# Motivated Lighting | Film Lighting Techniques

Hey guys, in today's video, you'll learn about how to use motivated lighting to make your lighting design feel more natural and integrated into the scene. So what is motivated lighting? Well, before we get into it, now's a great time to hit subscribe and hit that notification bell so you never miss a video. Motivated lighting is a technique where your lighting choices are inspired or motivated by elements within your scene.
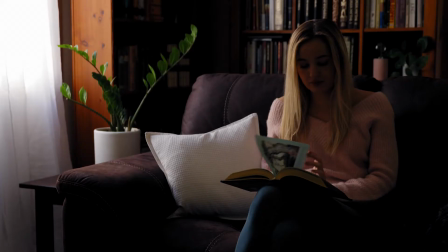[0:27]
So what do I mean by that? Well, let's have a look at an example. In this unlit scene, we have a few elements that we can use to motivate our light positioning. First, we have a large window on the left-hand side of our frame. The light coming through that window is daylight balanced and quite soft. In reality, the light coming through the window is too dark and too side on to be an attractive key on its own.
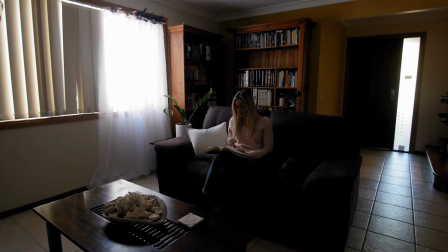[0:52]
But I can use it to motivate the position of my key light, which I'm going to position near the window, but in a more pleasing spot.
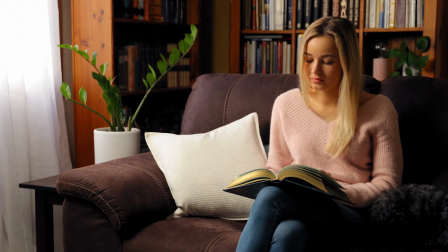[0:59]
Now, once we turn the light on, we have a key light that is much brighter and much more attractive. And it still looks like it's coming from the direction of the window, so it feels natural and integrated.
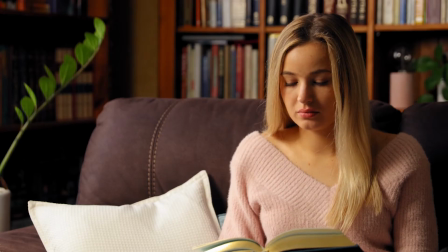[1:11]
Now I'm just going to add a little bit of fill light just to balance out those shadows. This is the only unmotivated light in this setup. Now onto the next light. In this scene, we have two other elements that we could use to motivate our backlight. First, we have some fairy lights on the left-hand side of Amy. Now these are a really nice background element, so I'm going to incorporate them either way.
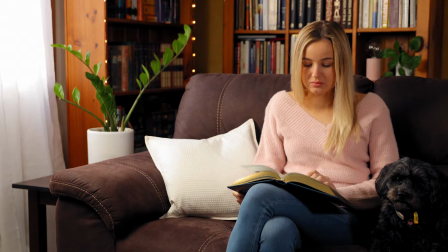[1:33]
But personally, I think I prefer to have our backlight on the right-hand side of Amy, so it's on the opposite side of our key light.
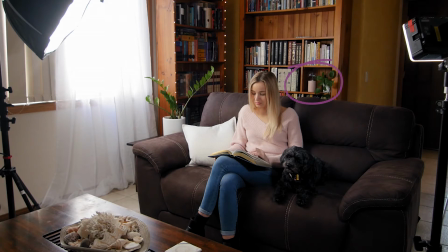[1:40]
Instead, I'm going to use this Edison globe that we added into the bookcase on Amy's right-hand side.
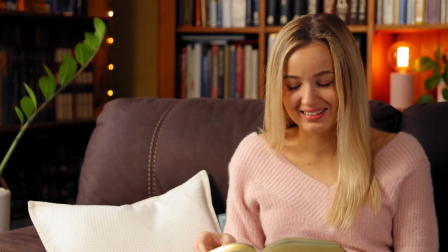[1:45]
Now, because we've put it on a dimmer so that we can lower the brightness so it doesn't blow out that background, it's no longer bright enough to throw any actual light onto Amy.
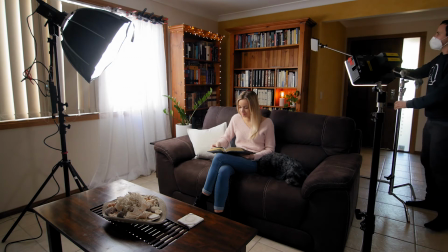[1:55]
So what we're going to do is we're going to take a small tungsten LED light, which we're going to boom over the top of the shot so it's in a nice backlight position.
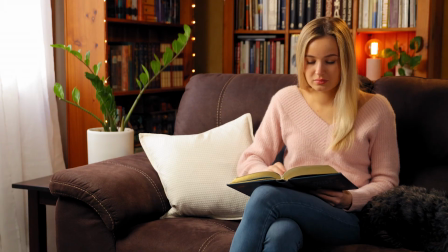[2:04]
This way it looks and feels motivated. It looks like the light is coming from the lamp itself, but it's not. It's coming from our LED. This is the definition of motivated lighting. The exciting thing about this technique is that it is super flexible. Even if you don't have any elements in the background of your shot to motivate your lighting, you can always add or create them. Fairy lights, practical lamps, LED strips, standing lamps, pendant lights, all of these kinds of things are amazing tools to have in your filmmaker toolkit. So you can always use them to break up the background of your shot and motivate the lighting design on your talent. So have fun with your lighting design, experiment, and see what you can come up with. It's often the simple, day-to-day household tools that make the shot the most interesting. So what's your favorite practical light to throw into the background of your shot? Let us know in the comments below. For me, it's Edison globes and pendant lights. For my partner Lauren, she loves to use Himalayan salt lamps.
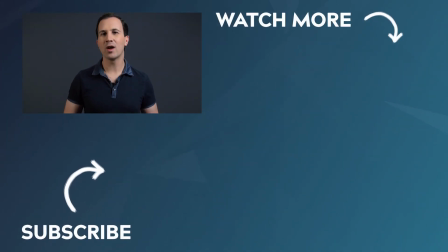[3:05]
And if you haven't yet, make sure to hit subscribe so you never miss a video, and give us a thumbs up if you enjoyed this content and you got something out of it. Thanks for watching, guys, and we'll see you in the next video.